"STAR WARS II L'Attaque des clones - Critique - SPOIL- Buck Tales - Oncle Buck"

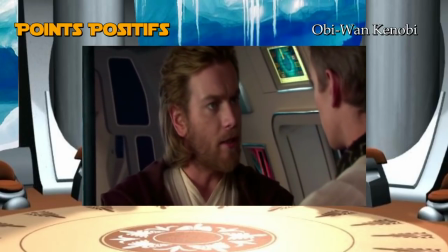518s
Et puis, j'adore son humour.
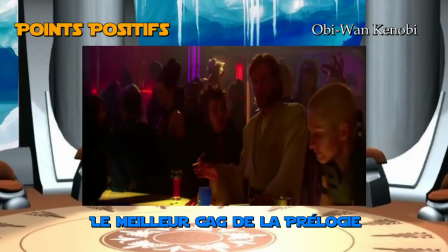523s Je vends des bâtons de la mort, ça t'intéresse ? Tu ne vends pas de bâtons de la vie. Je ne vends pas de bâtons de la mort.
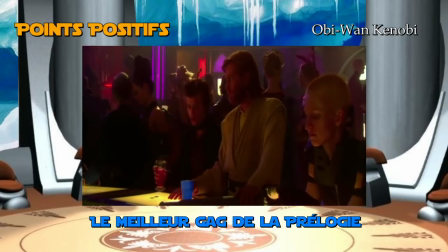528s Tu vas rentrer chez toi et réfléchir à ton avenir. Je vais rentrer chez moi et réfléchir à mon avenir.
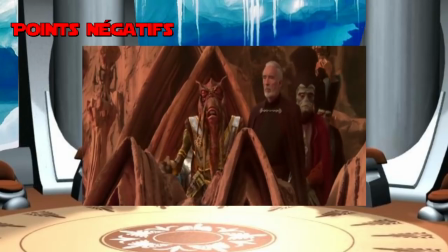534s
Maintenant, voyons voir les défauts de ce film. Déjà, avec le premier défaut, la romance.
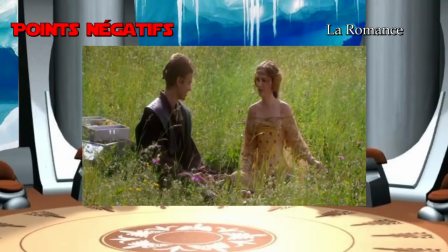539s
Énormément de fans de la saga Star Wars, mais également des cinéphiles, ont justifié la nullité de cette romance pour son côté niais.
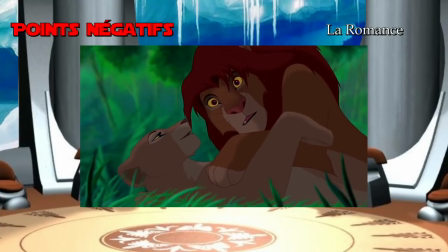546s
Ce à quoi j'ai toujours trouvé ça faux. Après tout, avoir un côté niais dans une romance, c'est ce qui lui permet d'apporter des moments assez mignons entre deux êtres qui s'aiment.
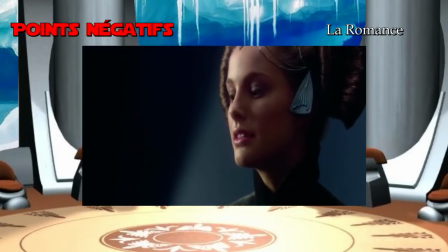554s
Du moment que la romance est bien écrite. Et c'est ça le problème. La romance entre Anakin et Padme dans l'attaque des clones est extrêmement mal écrite.
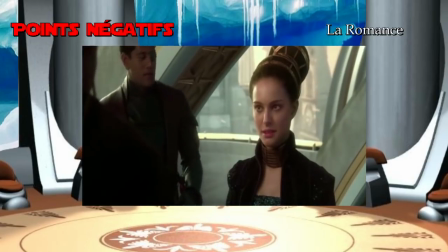561s
Déjà la scène où Anakin retrouve Padme. Il lui fait des compliments sur sa beauté, sans pour autant se ridiculiser, au vu de la tête d'Obi-Wan.
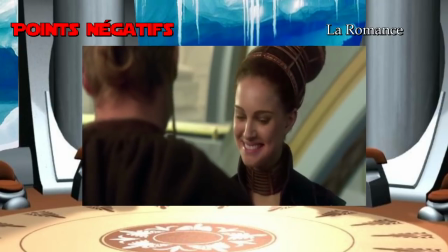568s
Et elle, qu'est-ce qu'elle répond ?
Annie, pour moi, tu restes le petit garçon de Tatooine.
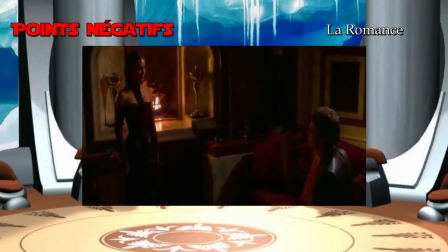576s
Et pour sûr, les dialogues de cette romance sont extrêmement mal écrits.
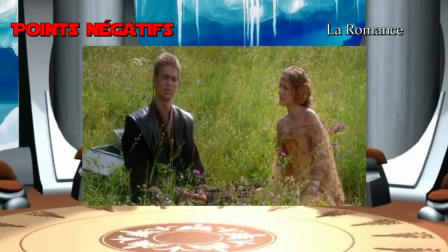579s
L'un des meilleurs exemples que j'ai en tête, c'est le passage où Anakin dit qu'il préférait voir le jour une dictature à la place de la République. Alors attention, cet élément sur Anakin est très intéressant, mais ce que je pointe du doigt, c'est la manière de comment est-ce qu'il l'amène.
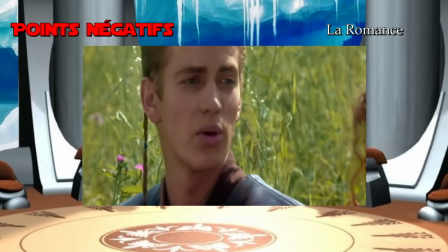592s
Alors je ne crois pas que ce soit la meilleure chose à faire de dire qu'on préférait voir à la place d'une république une dictature en face d'une femme qu'on essaye de draguer,
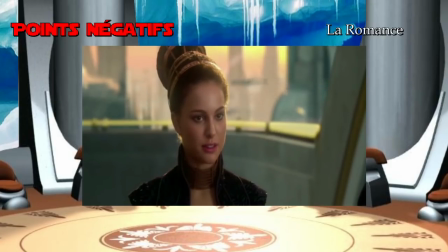600s
que je rappelle que c'est une politicienne républicaine très engagée en ce qu'elle croit, à savoir la liberté, la paix et surtout la démocratie.
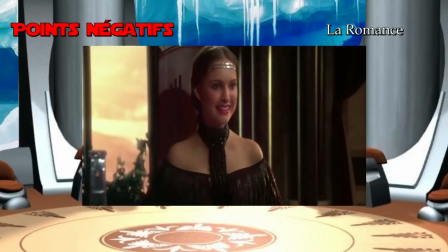610s
Il y a un dernier point que je trouve un peu dommage avec cette romance, c'est qu'elle n'a presque rien de naturel.
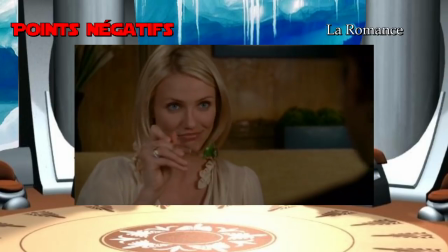615s
Dans toutes les romances bien écrites, même avec un côté niais que j'ai vu, les personnages qui vont finir par s'aimer se découvrent l'un et l'autre, partagent des choses entre eux.
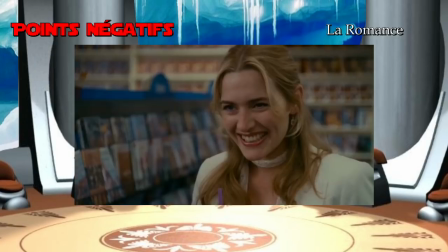624s
Et surtout un truc très important, ils partent à la recherche des sentiments qui pourraient éprouver l'un envers l'autre.
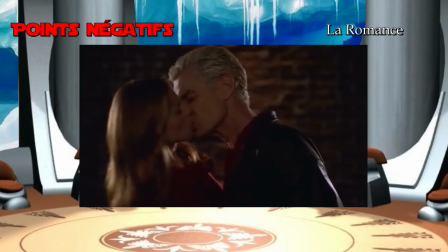629s
Ce qui finit par aboutir à un baiser d'amour. Dans ce Star Wars, nous n'avons pas ça.
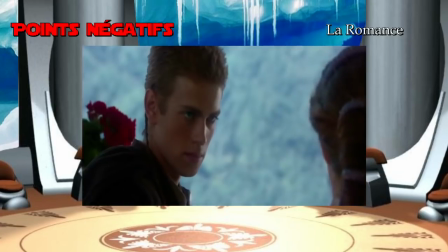634s
Vu que Anakin fantasme constamment sur Padme, sans même se demander si au bout de 10 ans, elle n'avait pas rencontré quelqu'un d'autre.
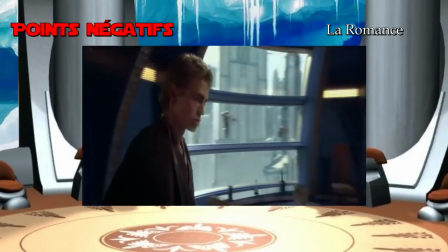640s
Je n'ai aucune prétention, mais on aurait pu amener la romance comme ça. avec Anakin revoyant Padme qui lui dit qu'il a suivi sa carrière politique de près et quant à Padme,
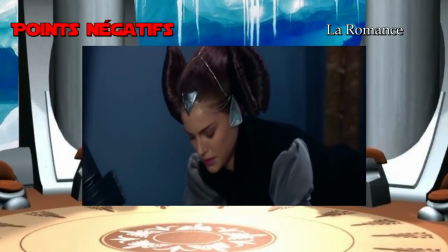648s
elle aurait très bien pu le féliciter d'être entré dans l'ordre Jedi et lui demander pour s'intéresser à lui quelles ont été ses aventures Jedi au cours de ces dix années où ils ne se sont pas revus.
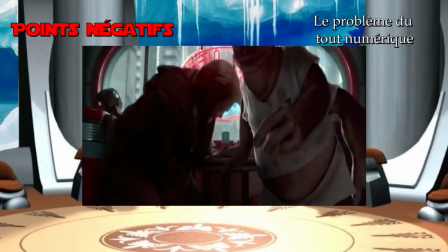656s
Il y a bien une scène dans le film qui frôle ce que je viens de dire mais ça ne va pas plus loin. J'avais dit que les effets spéciaux étaient un atout du film mais en même temps ça en fait un de ses défauts.
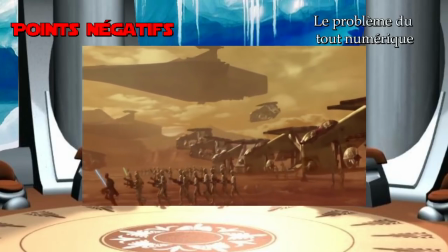665s
Les effets spéciaux numériques bien entendu je ne crache pas dessus vu qu'ils facilitent l'encombrement et la mise en scène par rapport aux effets spéciaux physiques. sauf que malheureusement
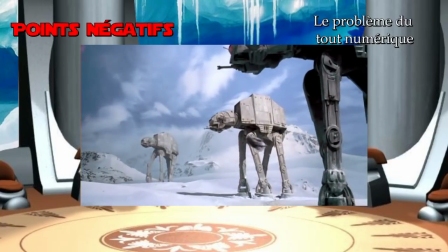673s
ils vieillissent bien trop vite contrairement aux effets spéciaux physiques que je préfère parce que malgré leurs inconvénients leur avantage c'est qu'ils
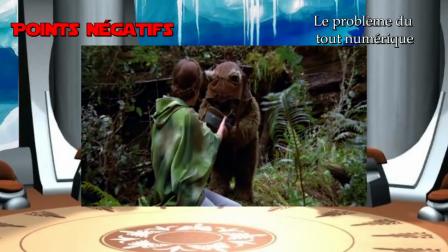680s
permettent de rendre un univers auxquels ils sont associés beaucoup plus crédibles et vivants dans les star wars de la prélogie on peut apercevoir que le
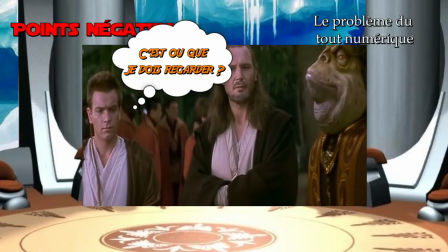687s
regard des jeux d'acteurs n'est souvent pas en raccord avec la créature numérique qui doivent regarder tenez par exemple dans cette scène à l'origine maître yoda
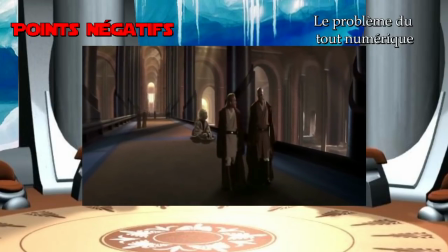694s
devait marcher aux côtés de obi-wan kenobi et de mace windu à pied sauf qu'on a dû le mettre dans un fauteuil volant
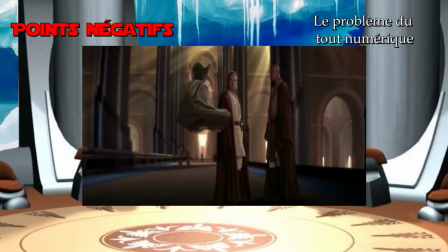700s
parce que les regards de Ewan McGregor et de Samuel Jackson ne concordait pas avec l'endroit où Yoda devait se trouver.
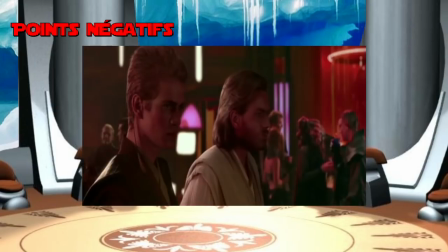706s
Mis à part le premier acte du film, à savoir de la scène de l'attentat jusqu'à la scène du bar, le film finit par être complètement inégal dans sa narration.
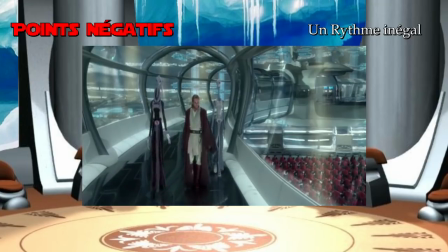714s
D'un côté nous avons le parcours d'Obi-Wan qui est plutôt intéressant et intriguant mais de l'autre côté nous avons le parcours d'Anakin avec une
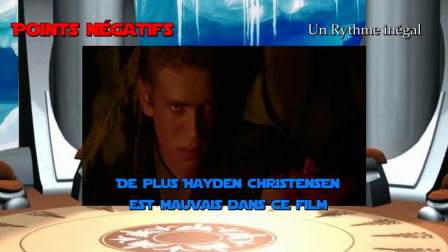720s
romance chiante et la recherche de sa mère qui mène à son premier pas du côté obscur qui est complètement bâclé vu qu'il est montré
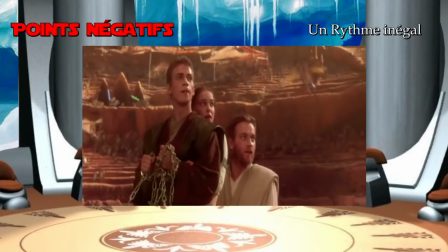727s
hors champs et quand les deux parcours se rejoignent on a exactement le même problème d'un côté nous avons la bataille dans l'arène avec les jedi c'est
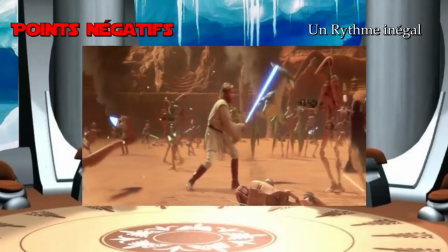733s
cool bien rythmé bien intensif on se retrouve parfaitement bien dans l'environnement et l'action c'est bien mis en scène rien à dire
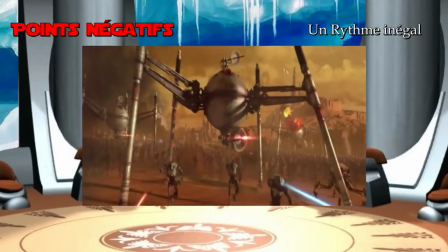740s
j'adore cette bataille et ensuite de l'autre côté on a la bataille de géonosis qui a un rythme beaucoup trop accéléré on
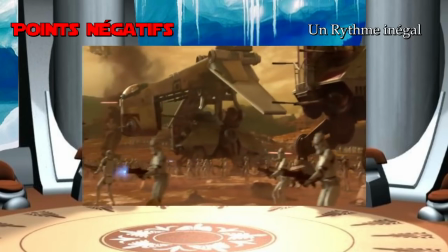746s
ne comprend pas clairement comment se déroule cette bataille visuellement je parle est ce que c'est les clones qui sont en train de gagner est ce que c'est les
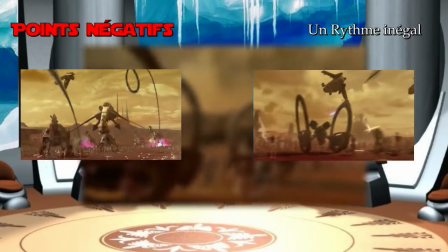753s
droïdes qui sont en train de gagner ça alterne trop et on n'en a aucune idée les seules informations claires que nous avons ce sont les comptes
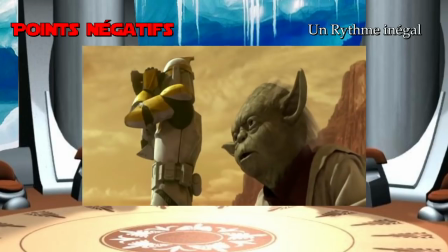759s
rendus du déroulement de la bataille que nous avons seulement dans les postes de commandement et on en revient au même problème que la menace fantôme nous
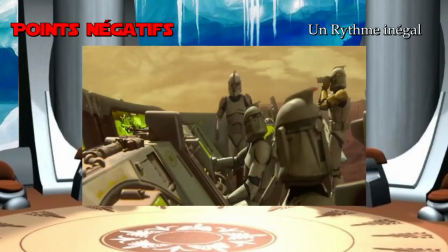766s
le dire c'est bien mais surtout bien nous le montrer c'est encore mieux parce que là c'est trop confus et
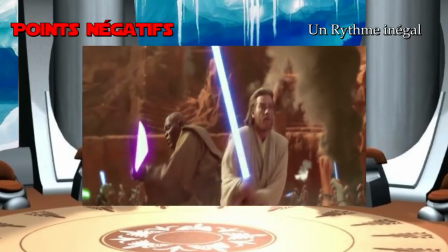773s
trop bordélique et puis vous vous souvenez de comment est-ce qu'on est passé de la scène dans l'arène à la bataille de géonosis les jedi qui s'encerclé de
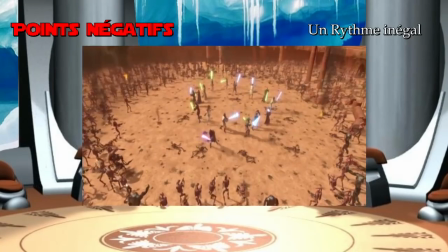779s
partout plus moyen de s'enfuir ils sont perdus et puis là
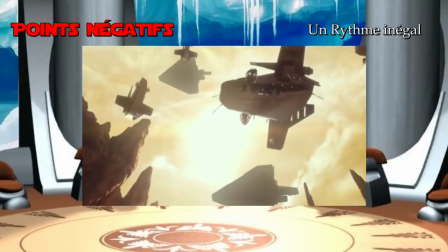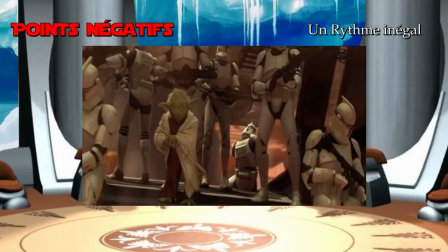788s
Attendez une seconde, t'oublies pas un truc là, film.
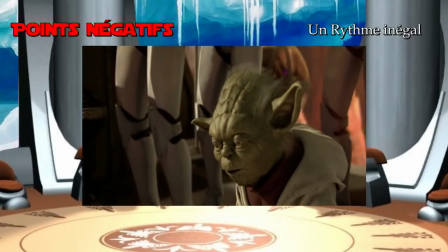793s
Même si on sait que Yoda est allé voir les cloneurs de Kamino pour voir l'armée de clones, ça reste quand même un peu gros.
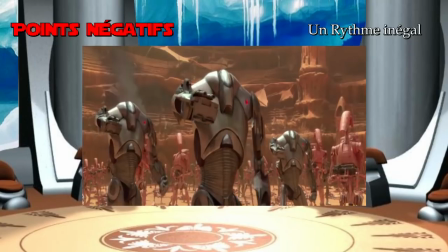799s
Surtout que les séparatistes sont en train de construire une immense armée de droïdes dans le secret.
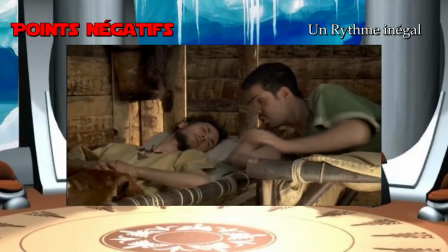804s
Et ils l'ont pas vu, la flotte de guerre clones qui s'approche de leur planète ? Vous avez engagé l'équivalent de Yvan et Gauvin de Kaamelott pour la surveillance de vos frontières spatiales ou quoi ?
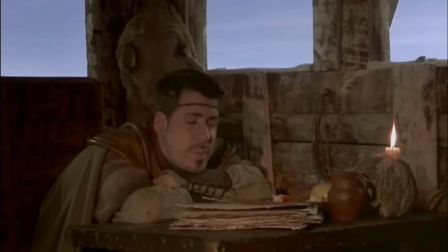811s Non, moi je donnerais bien l'alerte quand même. Mais non, on va pas te donner l'alerte pour rien, on va encore se faire engueuler. sont des envahisseurs le bon se frangueuleux aussi mais de façon ils sont jamais contents alors on dort marre
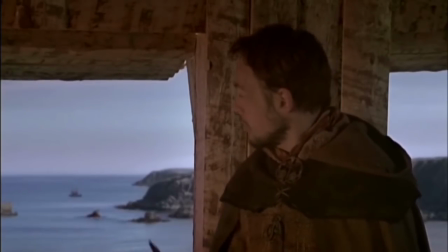821s si seulement il faisait un peu plus clair pour que nous puissions distinguer le pavillon de ces maudites embarcations
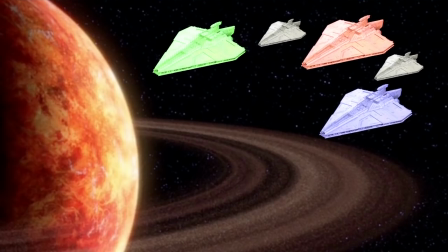826s d'ailleurs
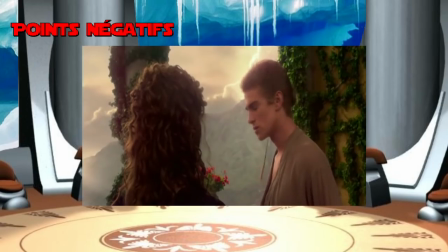832s j'en reviens avec ce que j'ai dit précédemment le fait de nous dire
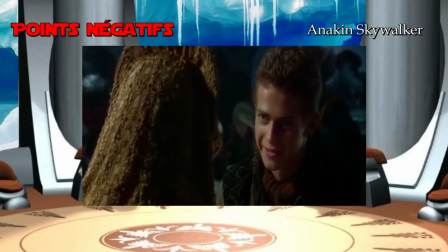835s
les choses mais de pas nous le montrer ce qui est un défaut avec anakin skywalker plusieurs fois dans le film on nous rappelle que anakin
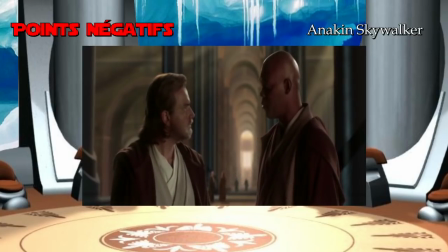842s
skywalker a des dons exceptionnels qu'il est l'élu et qui doit accomplir la prophétie de la force surtout que même anakin nous le rappelle déjà d'une
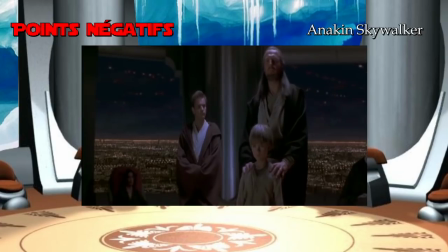849s
merci george lucas de nous rappeler ce que l'on sait déjà depuis le premier film et de deux ce qui aurait été bien c'est que tu nous le montre
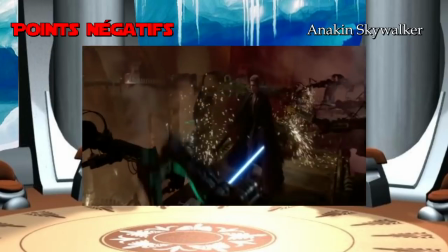855s
clairement en quoi anakin est si fort que ça parce que tout ce qui sait faire n'importe quel jedi peut le faire utiliser
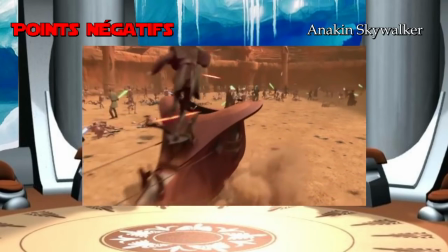861s
la force faire des pirouettes avec son sabre laser sauter par la force etc obi-wan sait le faire mais ce wind ou sait le faire lui
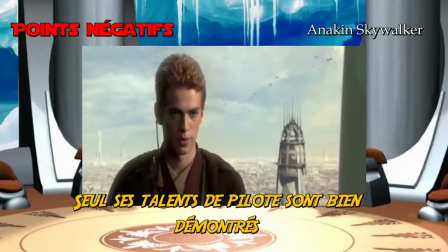867s
il sait le faire elle elle sait le faire ce qui ferait passer anakin pour jedi complètement lambda alors qu'on est déjà au deuxième film de cette
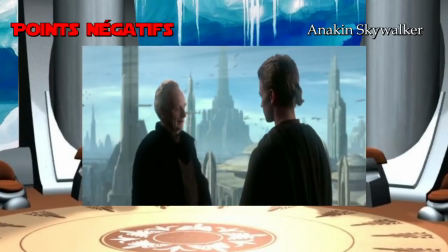874s
trilogie et que je rappelle que l'anakin est le personnage central de cette histoire à la limite à la fin du film lors du duel qui est l'un des
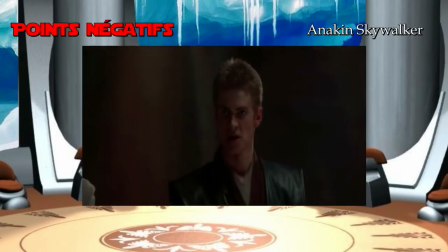880s
plus mauvais de toute la saga si anakin nous avait montré un petit fragment de sa puissance cachée ça aurait passé sauf qu'encore
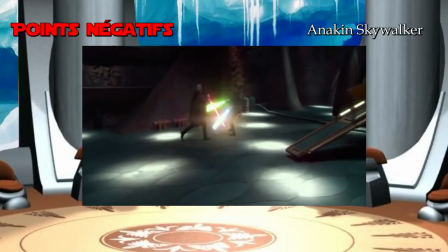887s
une fois c'est complètement raté il se bat avec deux sabres lasers mais ça dure pas longtemps anakin et d'aucun fond des jeux de lumière
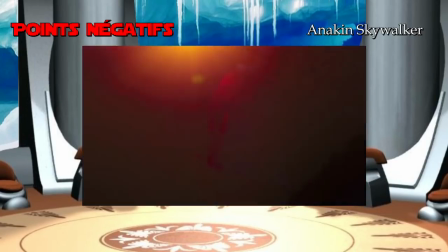893s
avec leur lame de sabre laser qui ferait passer star wars pour la fièvre du samedi soir et
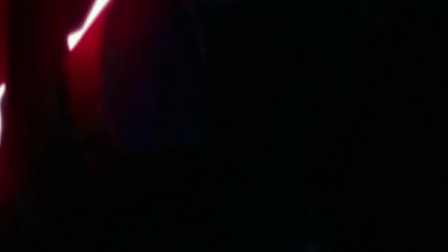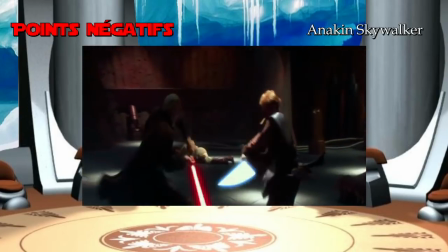907s
enfin le climax au dénouement du duel où Anakin va rester planté comme un piqué ouvrant grand le bras pour que Doku puisse le trancher.
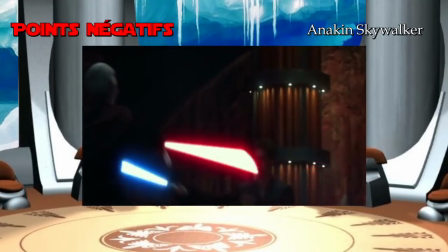914s
Ouais petit, t'es un peu trop agile pour moi, tu peux pas prendre la pause quelques instants ? Ah merci t'es sympa, du coup je te coupe un bras.
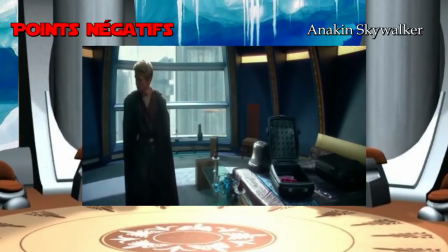922s
Également dommage qu'on ne voit pas Anakin côtoyer l'univers des Jedi, vu qu'il n'arrête pas de s'en plaindre et de dire que c'est très difficile, alors que vu comment le film nous montre le monde des Jedi,
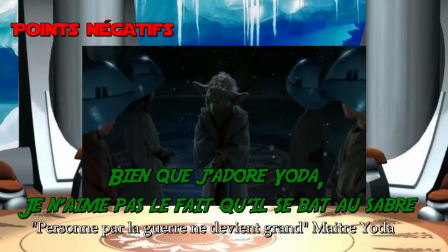931s
ça l'air plutôt sympa. Et le dernier point qui me gêne dans ce film, encore des clins d'oeil inutiles et stupide.
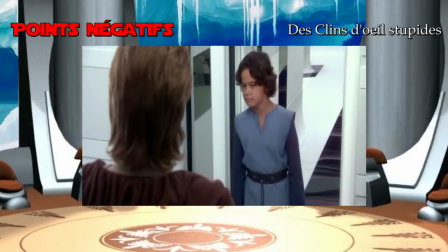937s
Déjà, regardez qui c'est qu'on retrouve. Lui, c'est Boba Fett. Vous vous rappelez ? Le chasseur de primes le plus stupide de toute la galaxie.
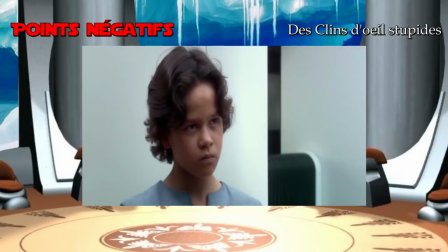944s
Surtout que dans l'attaque des clones, Boba Fett ne sert strictement à rien. Il est juste là pour montrer qu'il existe.
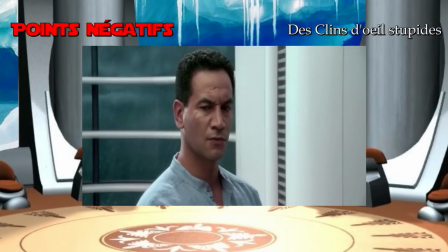949s
Et je ne comprends toujours pas pourquoi est-ce qu'il y a des fans de ce personnage. Jango Fett, je veux bien comprendre, parce que lui, au moins, il est développé par rapport à son fils.
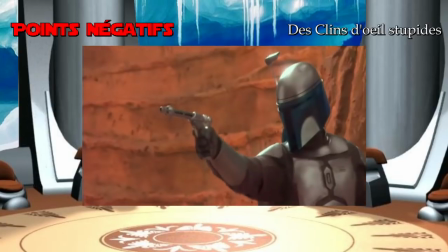957s
Il est montré d'une manière beaucoup plus badass, et il sait tuer des Jedi. Bon, au moins un, mais c'est déjà mieux que rien.